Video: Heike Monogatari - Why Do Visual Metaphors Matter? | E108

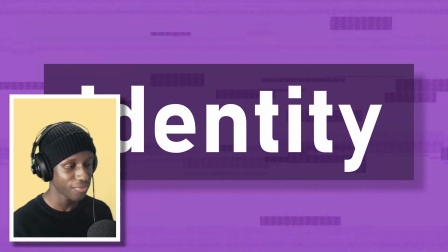1476s
And also what I think what I'm really trying to feed out here is what ties the show together,
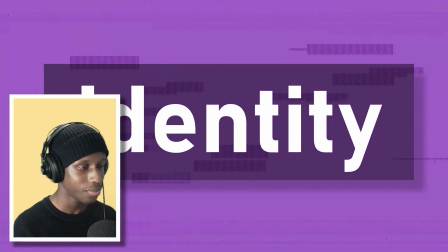1483s
what ties episode 1 to episode 11, what ties episode 1 to episode 7, what ties episode 7 to episode 9,
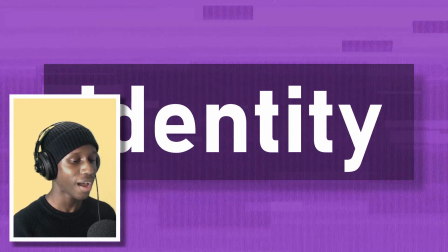1491s
for example. And for that, I would say we need something,
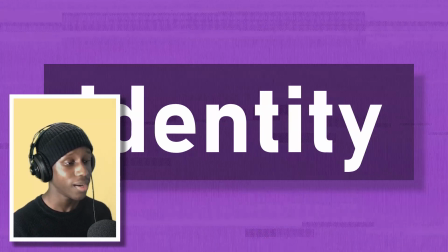1497s
and that's where visual metaphors come in as a really useful tool for that.
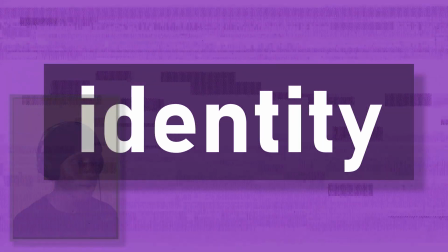1501s
And that's what Heike Monogatari really takes advantage of.
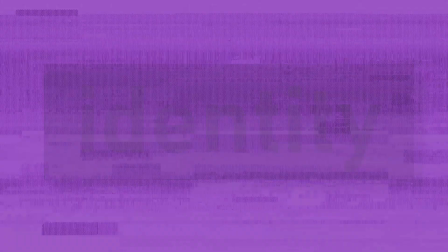1505s
I think when we don't have something that really ties the show down, or something that's strong that ties the show down, I think this is when we get into the very vague category of an anime,
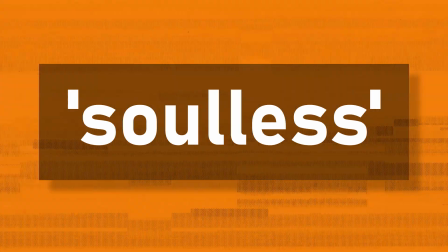1517s
or at least categorization of a show being soulless, where it doesn't really have many weighty factors that make the show the show.
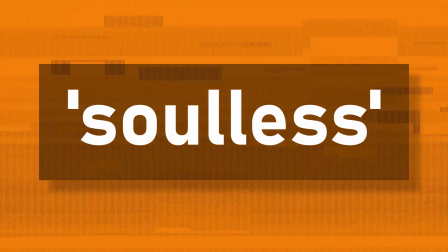1526s
And I've said this for a few shows, which I'm not going to name now because I want to keep the spotlight on Heike Monogatari.
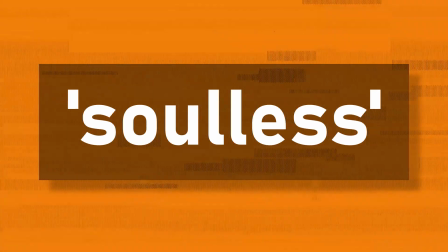1532s
But I think, at least with overproduction and the very saturated nature of the anime industry right now,
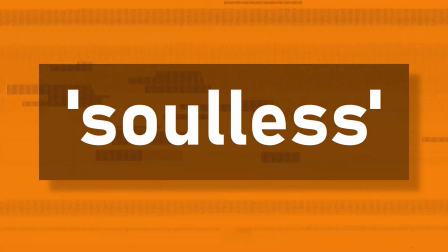1538s
and how many anime are coming out, we have reached a point in which we do have a lot of,
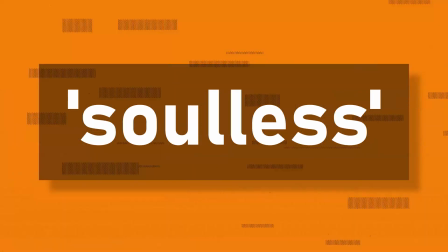1543s
well, I think that it's kind of always existed, but I think now it's a lot more evident that we have quite a few quote unquote soulless shows,
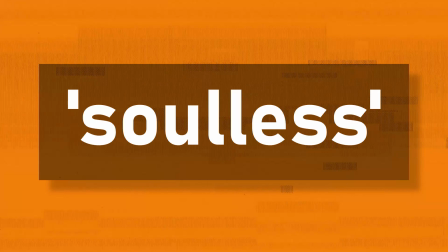1551s
which don't really have something to really anchor it down and make it. To be honest, one of the main critiques of this anime was in terms of pacing, and I totally understand this critique, and I'm not even gonna lie and say that I didn't get the weird whiplash in like episode 3 and 4 when I realized everyone was growing up, and I was like, what's going on here? And there are some episodes where a lot of things happen, that's true,
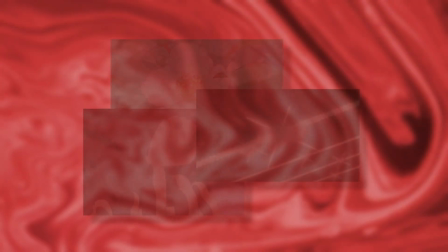1578s
but I think what really ties this show down are the visual metaphors.
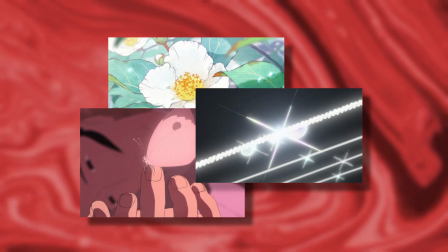1584s
It's what builds this history up to be these connected ideas.
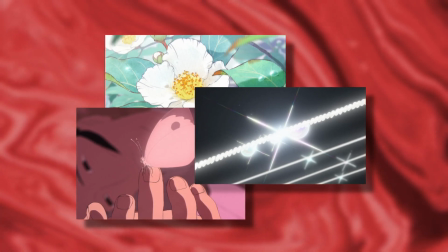1590s
It's what makes it a series rather than just a bunch of loose ideas that don't really have much connection with each other.
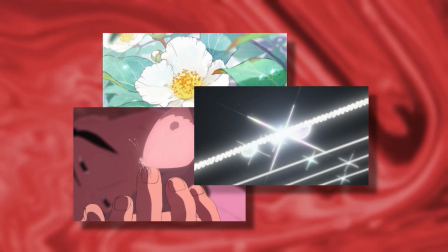1597s
The flowers, the butterflies, the seagulls,
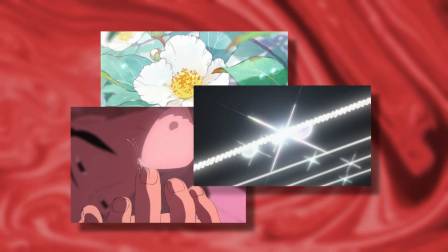1601s
the strings are what build this show and make it a single piece
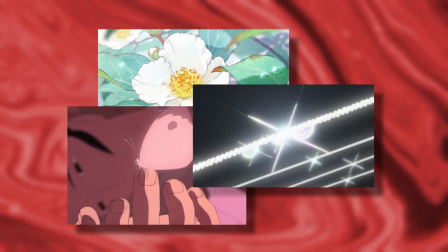1607s
rather than a series of just random pieces put together and all stuck together.
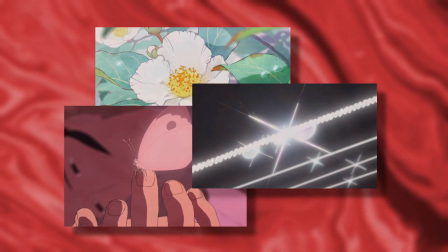1613s
Why is this super important for Heike Monogatari and historical anime in particular? I think it's because history and historical anime, if we exclude writing, really has the potential to come across as a timeline of events, and as a result it lacks purpose.
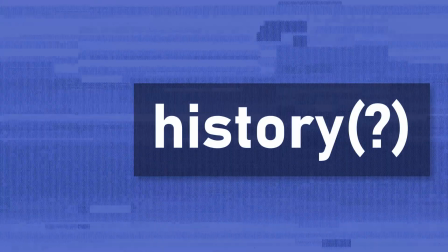1633s
That sounds perhaps a bit like, what?
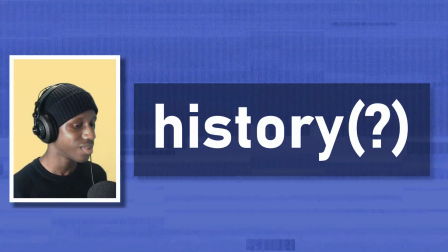1636s
Of course we want to know what like happened, of course it's a timeline, but it isn't really a timeline.
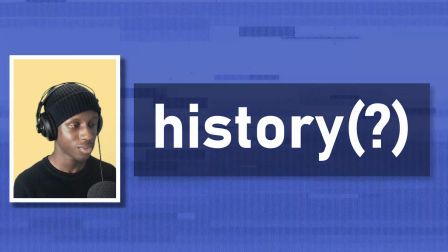1643s
At least that's not what I think the purpose of history really is, or a historical piece,
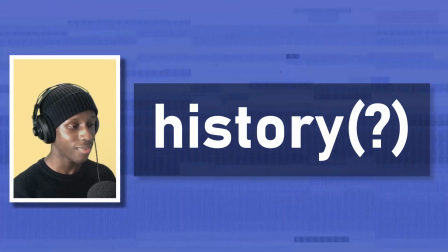1648s
just to showcase an objective line of events which happened and then just end it there.
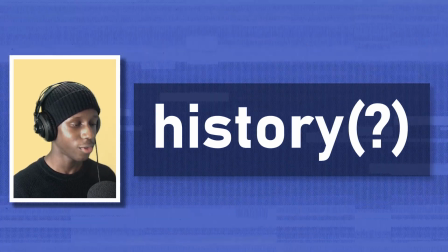1654s
In my view, I think we look at history for the purpose of learning and interpreting,
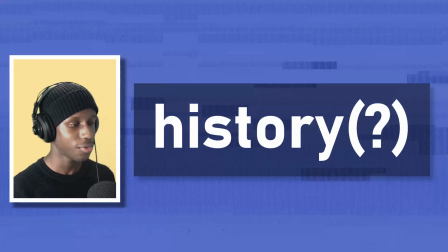1659s
for the purpose of extracting ideas and themes that underpinned said time,
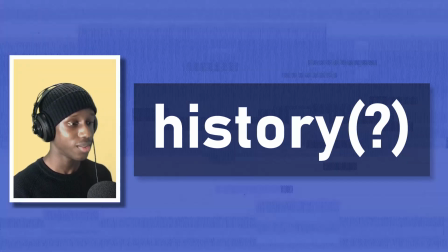1665s
and feeding out those ideas that constructed the past and what we know the past to be.
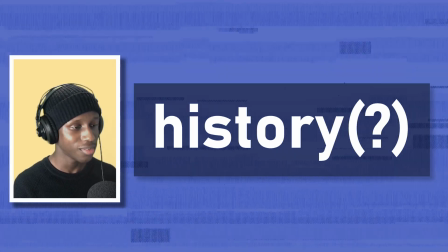1671s
I think history and historical pieces of media, especially visual ones,
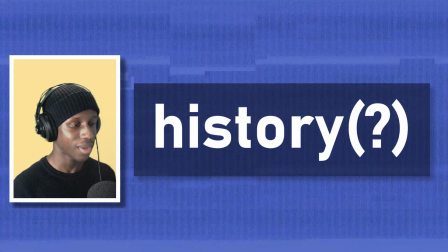1677s
when they become that timeline, they become pointless because they don't really have an aim.
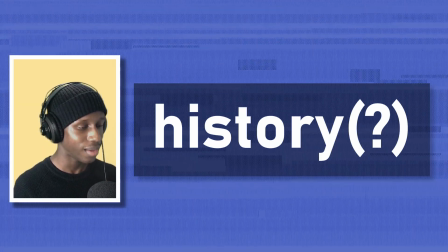1682s
They don't have something to prove. And Heike Monogatari gives us these visual metaphors to try and give us a message about
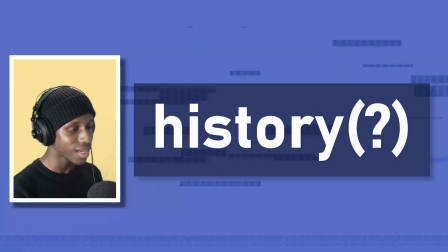1690s
mortality and give us insight into mortality as well as all these other ideas.
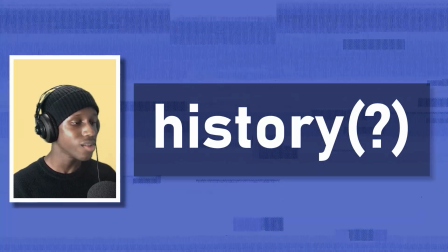1695s
Mortality is simply one of them, but it's the fact that it has something to say about this piece of history or this time in history,
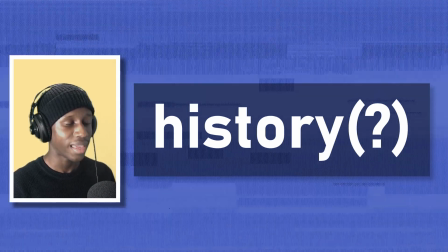1702s
not just presenting it like it's any other. time in history.
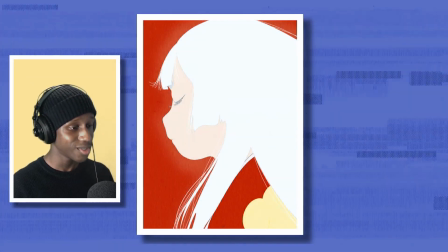1708s
These visual metaphors give this show, but also Biwa's story, which this whole anime literally is.
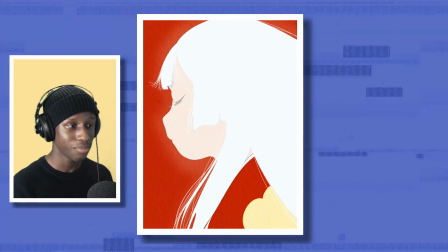1714s
This whole anime is the story that Biwa is telling to us about the Heike.